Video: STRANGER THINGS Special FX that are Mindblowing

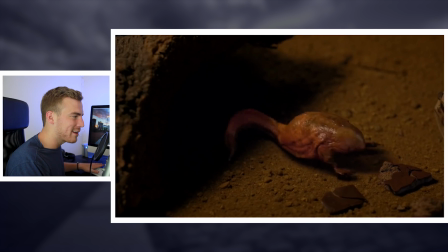248s
That's going to make it harder to do practically, so they have to build these digitally.
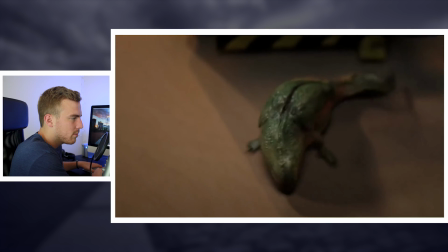252s
Now, you can see here there's a progression of size of the monster, like it starts as a little slug thing and then turns kind of into a dog.
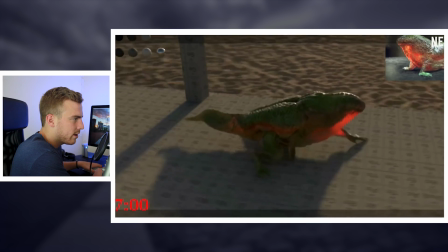260s
So you can see that progression here, and this is obviously all digitally created, so they build it out and then they can add it into whatever scene.
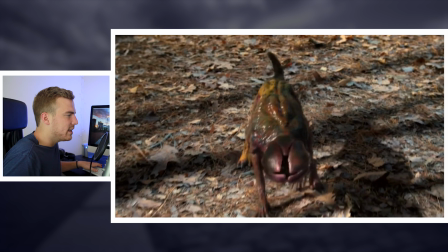267s
Now, let's go back real quick. If we really break down this scene here, this is where the monster's basically coming into dog form. They did a really good job on most of these. I have some slight issues with this scene in particular.
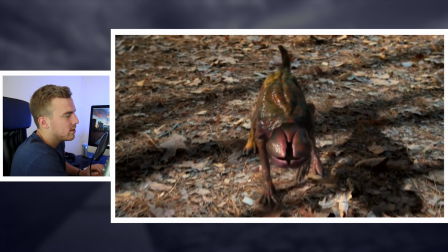283s
I feel like the light is a little bit harsh on it. Obviously, you have these highlights on the side that give it a look of sliminess. But my only problem here, and this is basically because it's not a real effect, is you're not getting a lot of movement of the leaves below it.
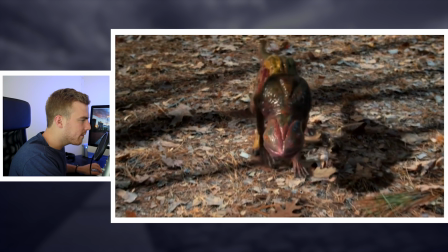300s
So if you look, there's not, like on this big leaf here, there's no crunching, there's no real motion.
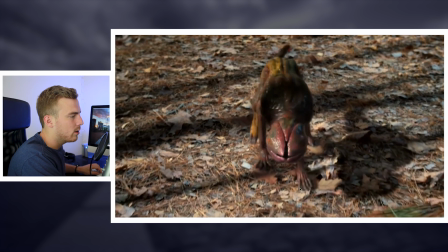308s
If someone were actually moving, the leaves in this whole area would feel that weight and move around a little bit.
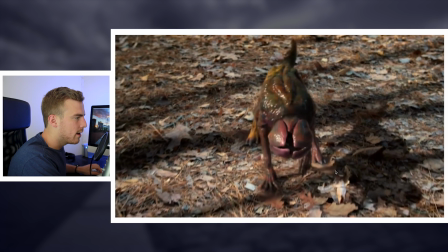313s
There's not a shifting of the leaves. They did a great job with the shadows and everything. You would think there might be a little, if it's actually slimy, you might get a little reflection of trees or other sticks behind it.
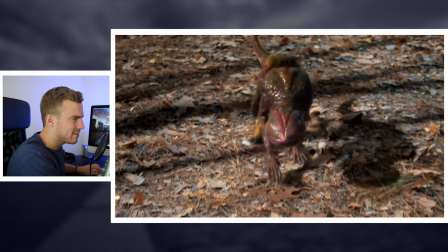324s
You don't get too much of that. You get some shadowing, but not a full reflection.
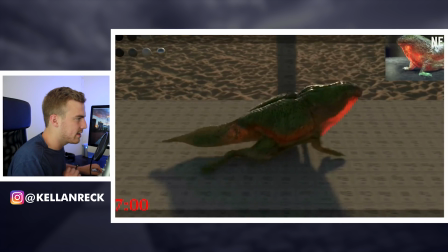328s
That's the only adjustment I would maybe make here, but otherwise it looks really good, and you start to get that nice realistic digital creation, which they did a good job with.
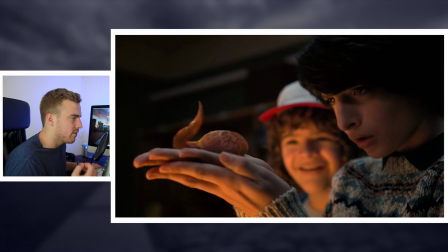337s
What they would do is actually 3D print models of these smaller versions of the monster. Why they did this is because, like in season 1 with the practical costume, they wanted to give the actors a sense of scale and weight.
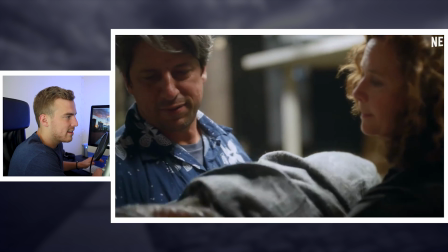353s
So they printed out these little models so that the actors could get a sense of what they're dealing with, and then they would make adjustments and remove them.
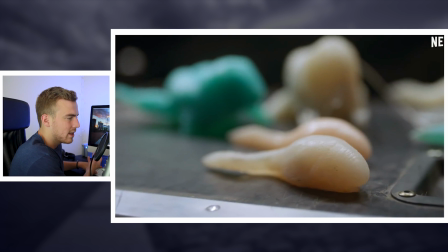360s
You can see the 3D prints of the little slug-like version, little dart from season 2.
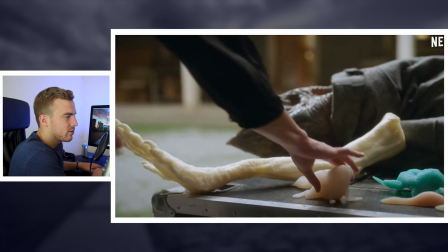365s
You can see that, so the actors have a sense of what they're dealing with.
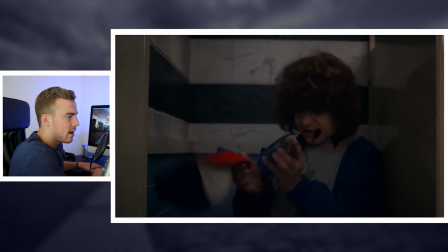369s
And they would use that in scenes like this, where there's a lot of motion, and then they can add digital movements to it.
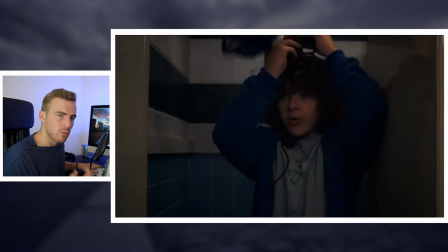375s
So in that scene in particular, they did use a 3D print of Dart.
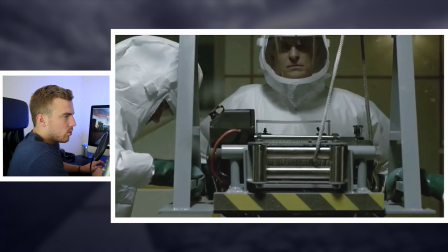380s
They can have him fiddling with it in his hands, and then they can add in some motion later. So the next thing that I want to look at is the spores that they use in the Upside Down. That's at least what they call them. You might refer to them as the dust of the Upside Down, or whatever the little floating things are in the Upside Down.
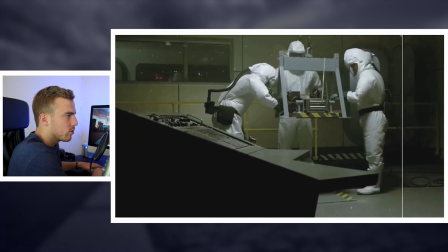396s
So look at this shot here. This is just early on, before and after scene.
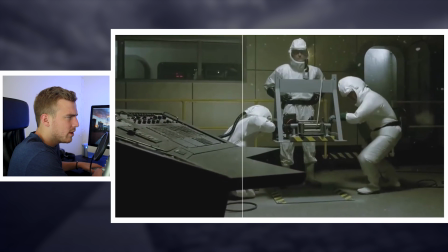402s
Obviously, in the after, there's a lot more spores. You can still see a little bit in the initial shot.
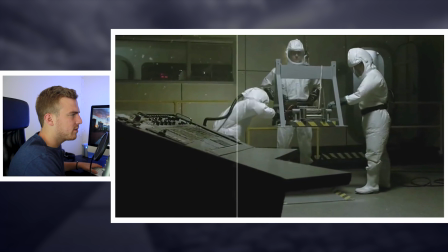408s
These are just these particles here and there.
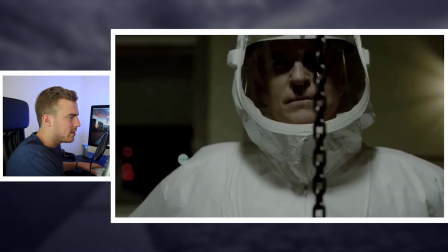411s
So in season 1, they did use a little bit of practical effects with these, not much, and then they add in an overlay of these particles.
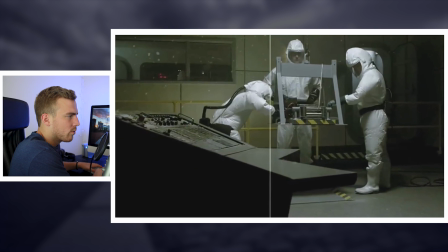419s
Season 1, I want to say it was just a basic overlay, kind of like a snow pass that you might use. You can get that in After Effects or something. They just basically toss it over. I'm sure they use a little bit of adjustments on that, but the initial effect in season 1, I'm pretty sure was just a basic overlay effect.
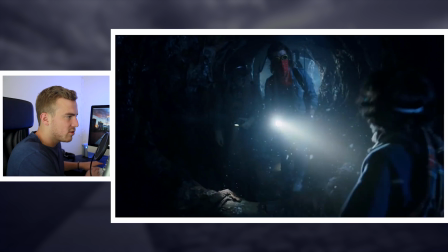439s
Season 2, they went a little bit more intricate with the spores because they have a lot of technical scenes in the Upside Down. So what you can see in season 2 is that these spores are actually interacting really well with the light on the flashlight.
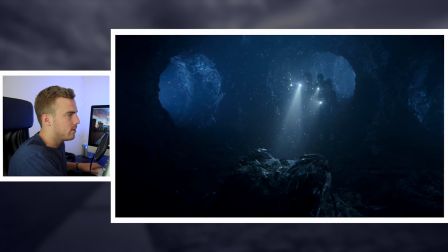454s
They're lighting up. You can see where there's light, they light up well. Where there's dark, they don't. It's more than just a generic overlay of like a snow pass filter or something like that.
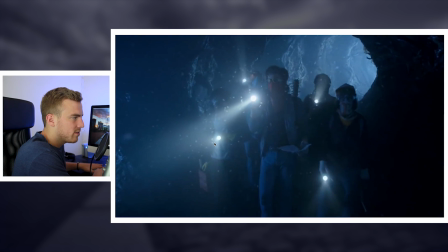466s
See, as it's passing, as the camera passes through the scene, these foreground spores are out of focus,
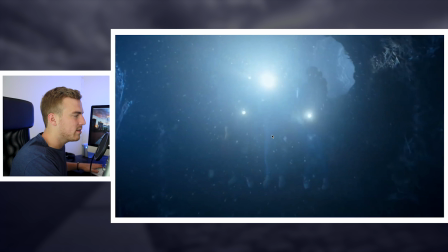472s
and then they become in focus as the camera hits them in focus. That's a technical usage of these spores. That's not just one quick overlay over the entire scene, which is what I initially thought they were doing for this.
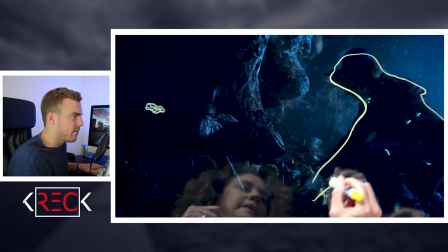485s
It requires a lot more work than that. So the VFX artists have actually done some mock-ups of what they do here, which was interesting to me.
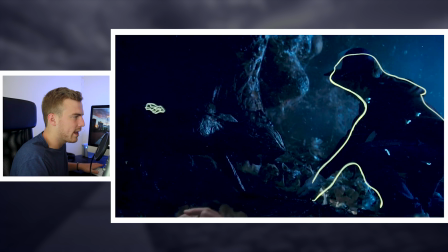494s
I didn't necessarily realize how technical these spores were.
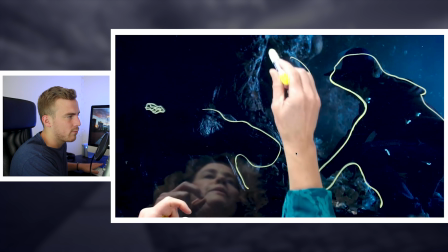497s
What they do is they rotoscope out the various parts of the scene. So you have your foreground, you have your background, and then they place the spores in, as I was saying,
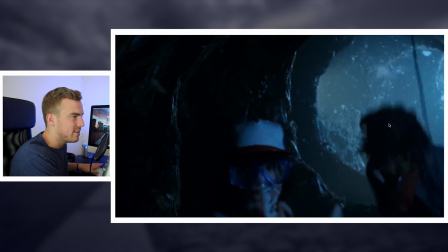505s
in Z-space and have them interact with the various elements of the scene. So the spores aren't just going to fly into a character. They'll float around a character. They will come in and out of focus. They'll interact with light.
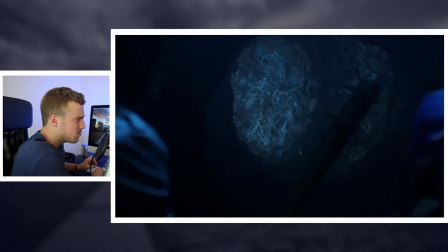518s
So it's a much more technical usage of these spores. And that's not so much the case in season 1, but in season 2, you do see that a lot more.
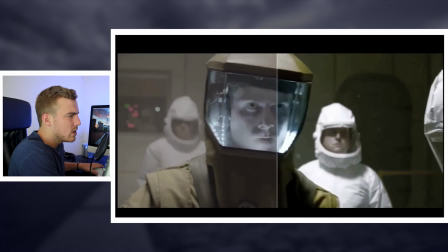526s
Season 1, they were not quite as interactive.
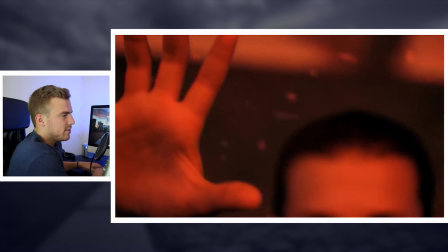530s
So next we're going to look at the big climactic scene in season 2, where Elle is using her powers to close down the gate.
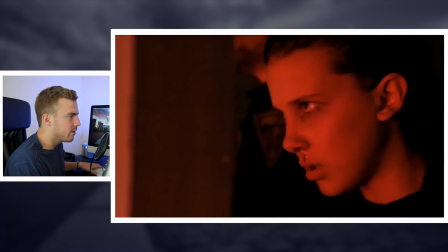539s
This scene is interesting. There's a lot of digital effects going on.
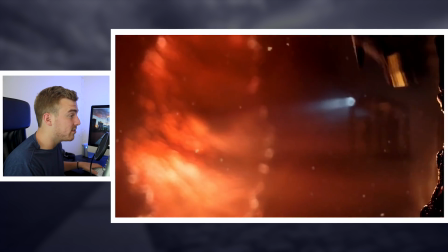543s
And again, for a show that in a lot of ways likes to use practical effects, this scene does not apply.
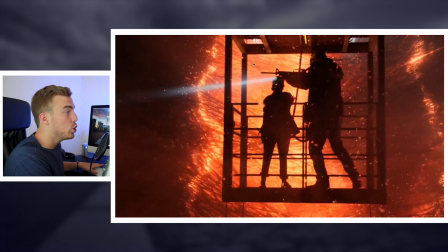550s
Obviously, you have your spores all in the scene. You have a huge VFX wall in the background. The only thing practical in the scene is going to have to be the cage itself and our actors.
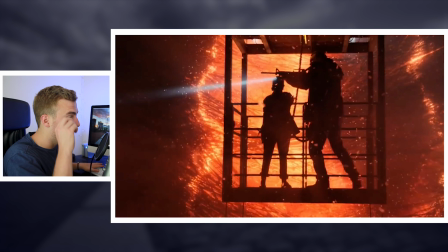562s
The Demogorgon, Demodogs, as we learned, are not real in the scene. Pretty much nothing is real besides the actors and this cage.
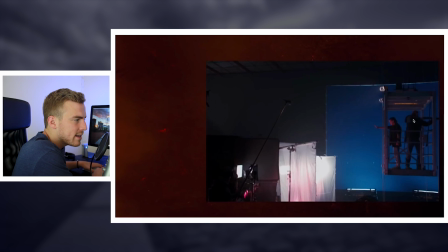570s
So what's going on is, if you look here at this breakdown, you've actually got a blue screen around the actors in the cage. You've got lights that are shooting right at them, and that recreates the light from the gate. And then you've got fans blowing wind into their face so that their hair is going back.
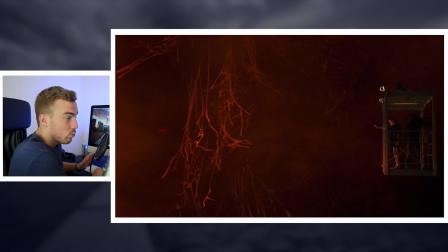588s
There's that motion. And then what you do is you remove all that, so it really is only the cage and the actors, and you build out everything digitally.
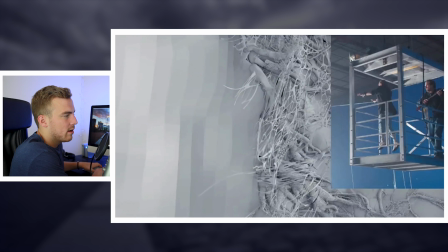597s
Everything in the scene created digitally. So you have 3D creations of the webbing that is from the Upside Down.
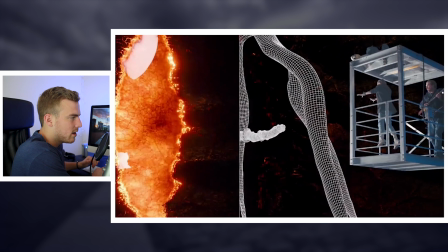604s
Then you're adding a light particle effect of the actual gate itself.
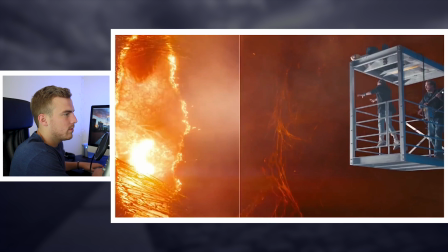609s
You're adding glows. You want to, you can still see the blue reflection from the initial shot from the blue screen.
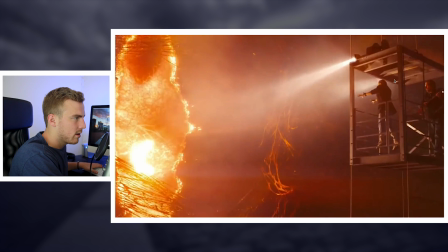616s
They do a great job of coloring that out.
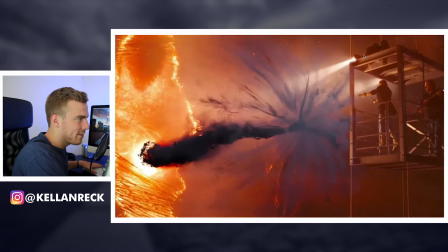620s
These lights aren't even real, so this light is actually here, but they digitally add the glow, and all of these particle effects are recreated.
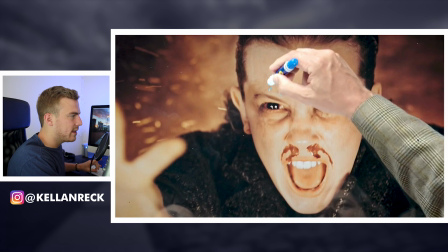627s
Something they do a lot of in Stranger Things is these almost vein creations on faces to show when power is being used, eye effects and everything. So these eyes are digitally done, and then what they do is they create these little markers around the eyes.
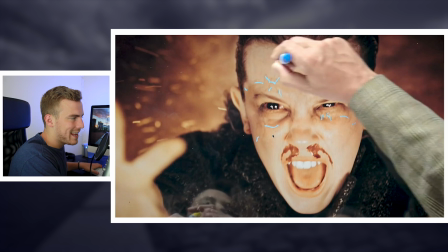643s
What you can do is then create tracking points, so they can add these digital veins that are going to grow. They toss them onto these markers, so when she moves, the veins go with them, and then they can digitally have basically anything happen to the face, and it's all tracked to those marker points.
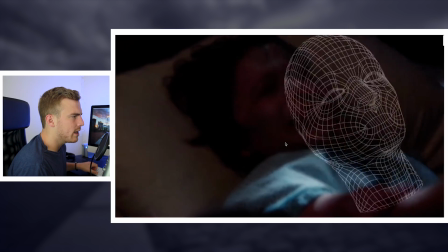659s
And you can see they do that here with Will. They create a 3D model of his face, and they add whatever vein effect they want,
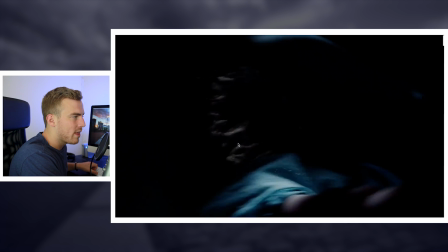668s
and then because they have these tracker points on his face, they can throw that 3D creation right on top of his face,
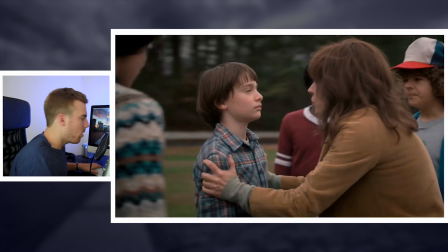674s
and it moves within the scene. Oh, you know what? I love this shot.
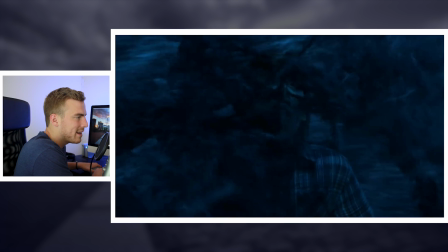677s
Circling around him, and they're cutting in and out of his mindset, which is the monster coming in and out of him. Wow, look at this. Look how they did this. Now this I was not aware of.
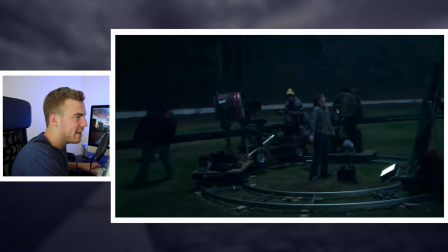693s
So they have a circular dolly with fans shooting right at his face, a camera, and behind him is a green screen.
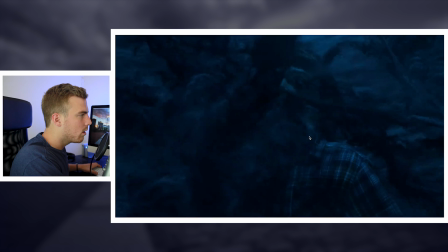701s
So what they can do, you can see it. What they can do is cut out everything behind him.
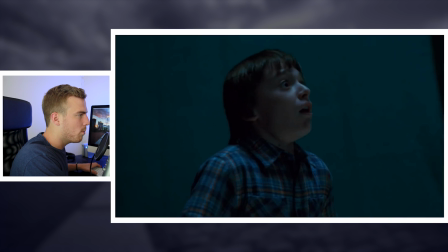708s
So you're not going to see any of the other cameras or anything, any of the background. They take out the whole background, but they have this shot that circles totally around him, and they can add that effect in.
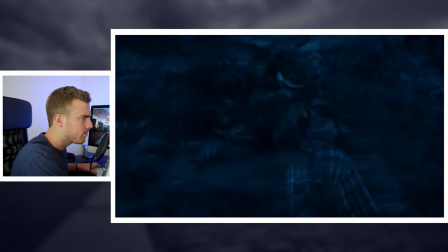716s
Now, how do they do it when they have the actors? Is they're just going to have the dolly shot without the green screen.
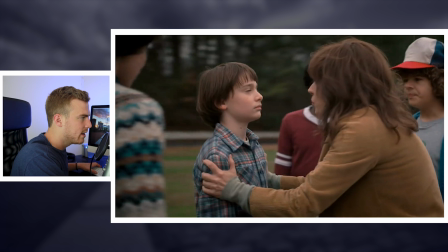724s
So if you could see down here, you'd see that dolly track that's circling around him.
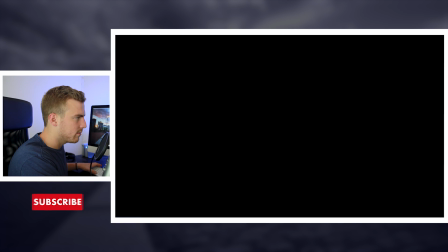731s
And then it's all VFX using the green screen to key it out. That's pretty sweet.
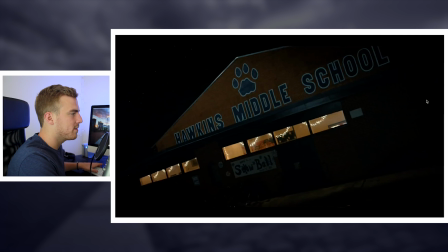736s
So this is the last scene we're going to look at. This is the final scene from season 2.